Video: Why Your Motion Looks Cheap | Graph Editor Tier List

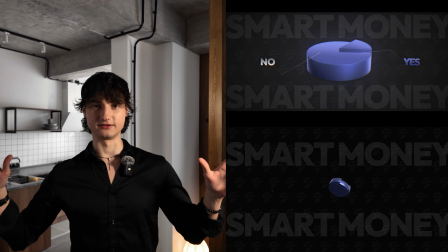[0:00]
These two are the same edit. The only difference is the graph. Most editors are just dragging keyframes around and praying that maybe it will look good, but it never does.
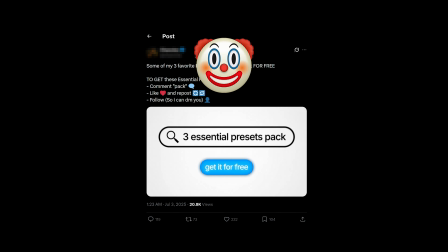[0:11]
If your animations look cheap, it's not your preset pack's fault. It's your graph editor.
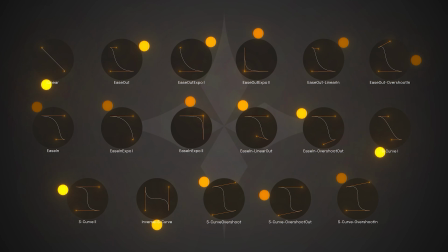[0:16]
Today I'm breaking down the graph and keyframe types you need to know in order to make expansive looking edits.
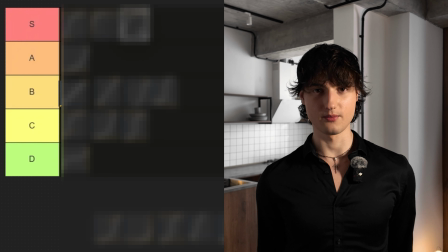[0:22]
And I will rank them on a tier list based on how smooth they look. Our first keyframe is gonna be linear, and linear is the OG classic.
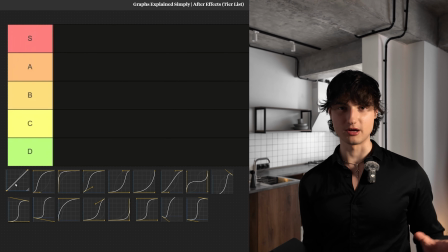[0:31]
It's the keyframe that happens when you do any animation. You don't have to select it. I don't usually use it. I usually press F9, but whenever you're trying to make a loop animation, maybe something should be moving in a circle constantly.
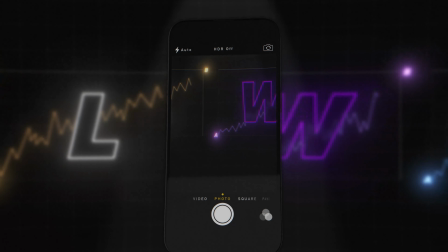[0:43]
Whenever you need constant motion, you use the linear keyframe. For that, it's going to go into the B tier.
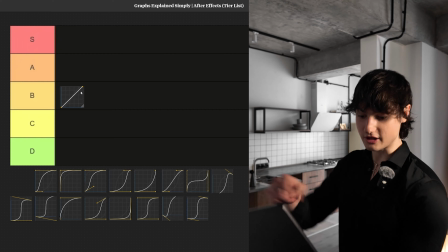[0:49]
It's not bad, but it's also not anything crazy. The next keyframe is gonna be F9 on crack.
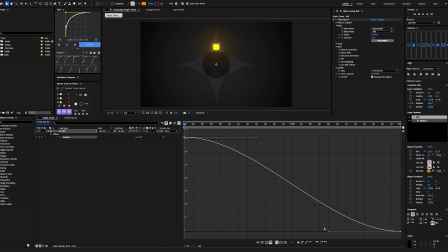[0:55]
So this one is when you press F9 and you drag the bottom handle to the left.
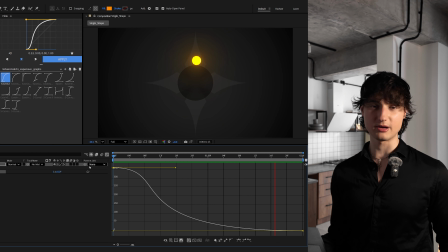[0:59]
This is gonna be ease out. It's a smooth animation, classic. Everyone uses it.
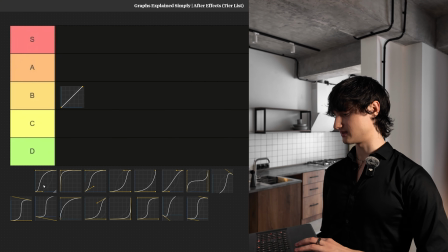[1:04]
I love this. Obviously, this is gonna go into S tier. I wanna show you this plugin Flow.
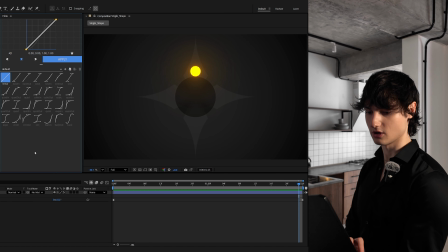[1:10]
It's not sponsored, it's just the plugin I'm gonna be using in this video, so I might as well show you. They have these default settings with their confusing ass names.
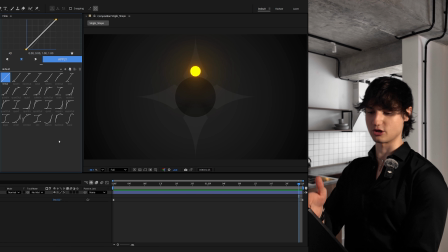[1:17]
Ignore that and ignore these charts because you're not gonna use like 80% of them, right?
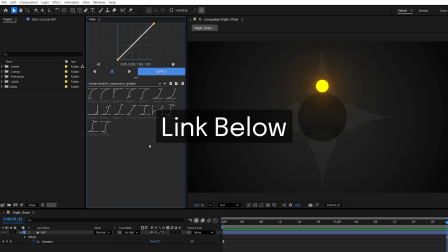[1:22]
That's why I just made a quick preset. So you can just click here, import my expensive graphs, just click ease out and then click apply.
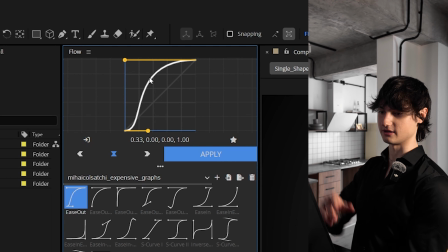[1:30]
In Flow, keyframes are inverted. This top handle is actually flipped vertically when you go into the graph editor here.
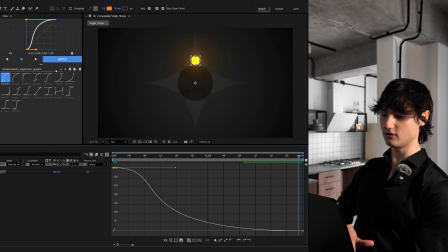[1:39]
So you can see that long one is on the top on Flow, but it's on the bottom here. I don't know why it's like this.
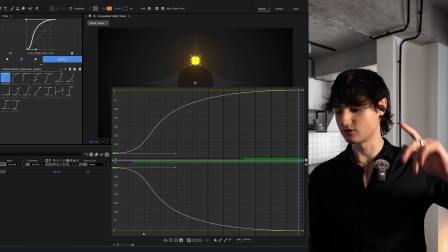[1:44]
That's just the plugin. You get used to it, you know, flip it in your head. But what does this value graph represent?
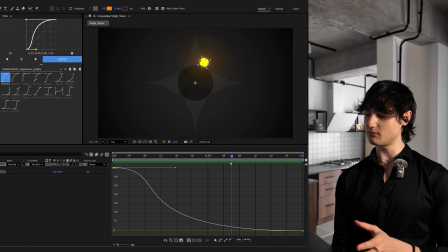[1:50]
The value graph shows value over time. Basically, the more vertical the white line is, the faster your animation is going to move.
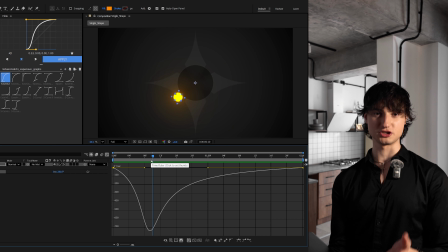[1:56]
On the speed graph, it's the same thing, except it's like a mountain. When the mountain is the highest peak, that is when the animation moves the fastest, right?
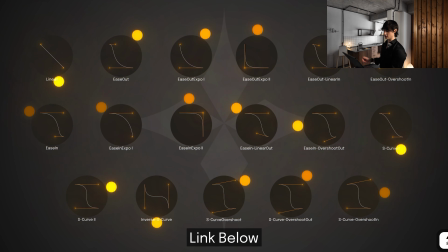[2:04]
I've made a big chart with all these keyframes. I will leave the link in my middle note in the description.
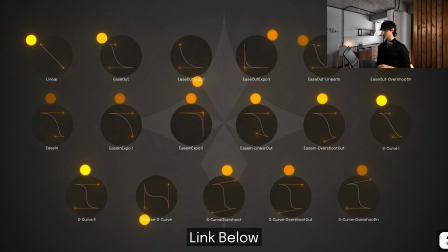[2:10]
You can use this, you can download it to reference to it at any point and learn how the animations look.
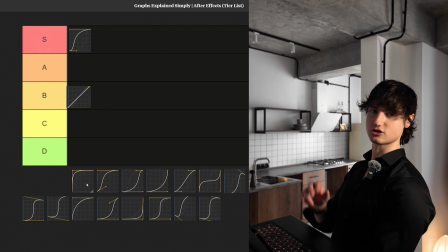[2:15]
Next keyframe is Ease Out Exponential 2. This one is legendary.
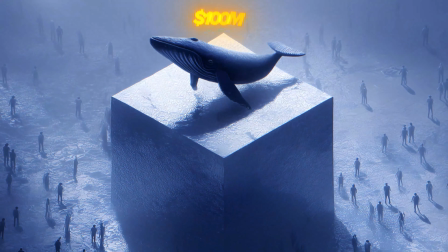[2:20]
And I use it in animations, in transitions, in transform movements on the screen.
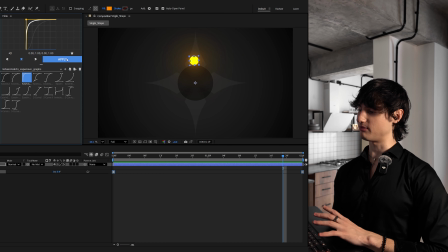[2:25]
First off, I'm gonna apply it to our ball.
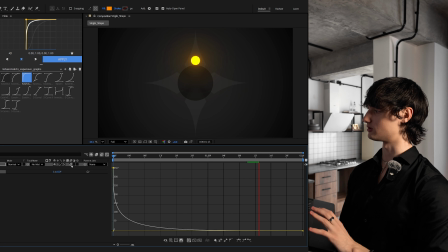[2:27]
It looks like the ball is just moving on a few degrees on the screen, but if you turn on motion blur, you can see that it's going all around this circle, except it is so fast.
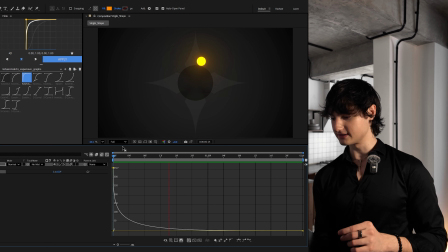[2:35]
It's the sharpest keyframe that you can have. And I like to use this, but I don't use the first keyframe because it's so abrupt.
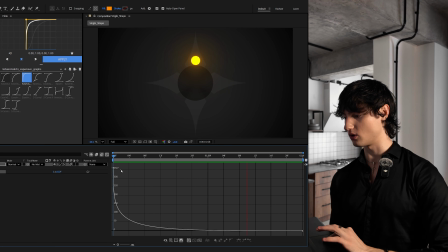[2:43]
I like to go mid-motion. So I delay this by one keyframe in all my animations like this.
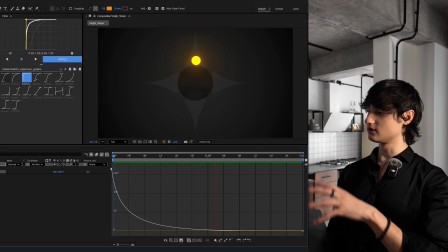[2:49]
And then we just spawn into the motion and it looks a lot smoother. It doesn't go from the start.
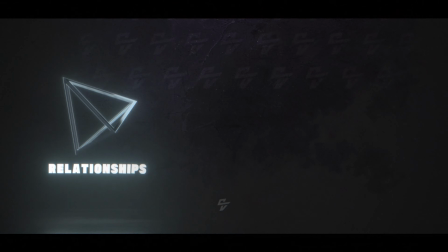[2:54]
I use this whenever I have a 3D object, maybe it's coming in, or whenever I have a transition on screen and it's a position from left to right.
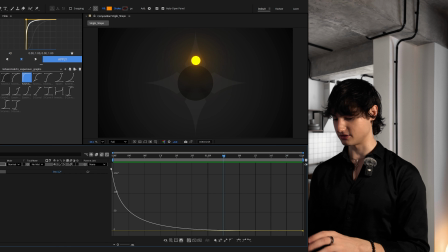[3:02]
If I spawn into the motion and I don't show the first keyframe, this is a top tier keyframe for making your animations expensive.
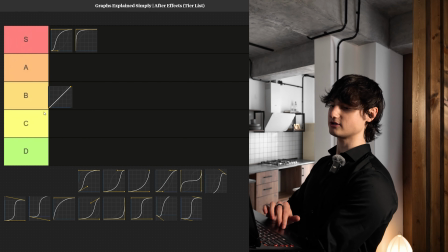[3:10]
It's going straight into S tier. Next one is Ease Out Linear In.
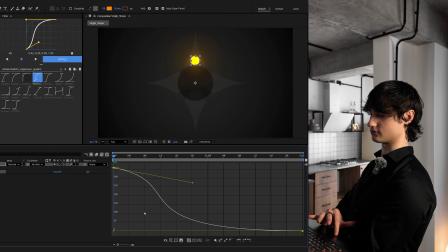[3:14]
This one looks like this inside of After Effects once you apply the Flow preset, and the ball is gonna look like that.
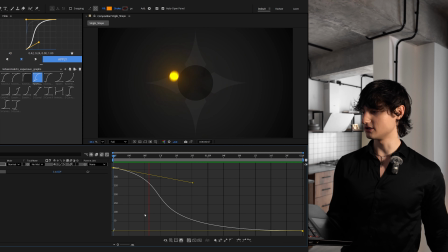[3:21]
It's like a glorified ease out, but the only difference is it does not ease into it the way that a normal ease out does.
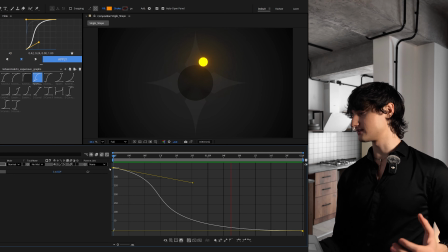[3:28]
This just immediately starts the movement by moving. This is more niche, but it's still a necessary keyframe which you will use a lot.
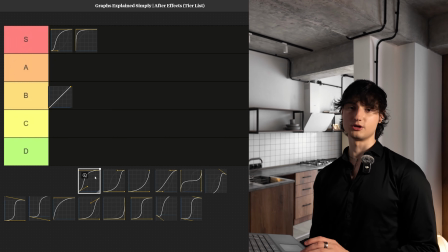[3:35]
Personally, not my favorite. I don't use it too often, but it does make your animations look expensive. Everything on this list is crafted to do that.
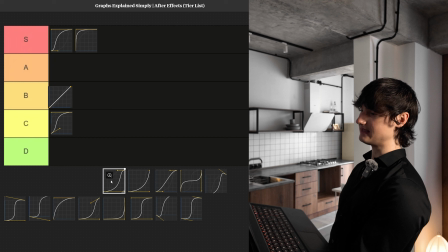[3:42]
So I'm gonna put this into C tier. Moving on is the Ease In. The Ease In animation is basically the Ease Out, but opposite.
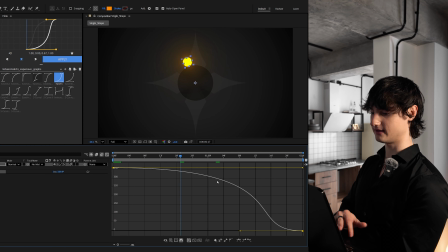[3:51]
Ease In because it's so horizontal here, the white line, and then it becomes super vertical towards the end.
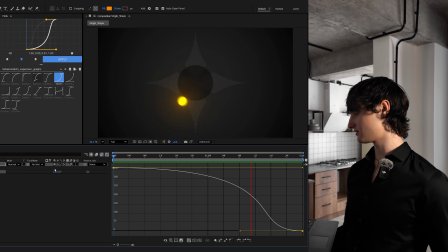[3:56]
I also don't really use Ease Out very often. It's not my favorite graph either.
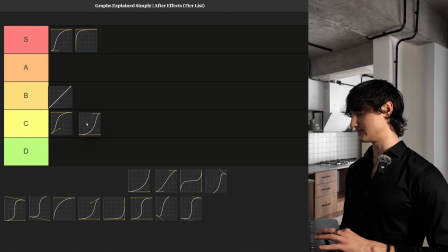[4:00]
So I'm just gonna put it into C tier again. Just ain't it, you know.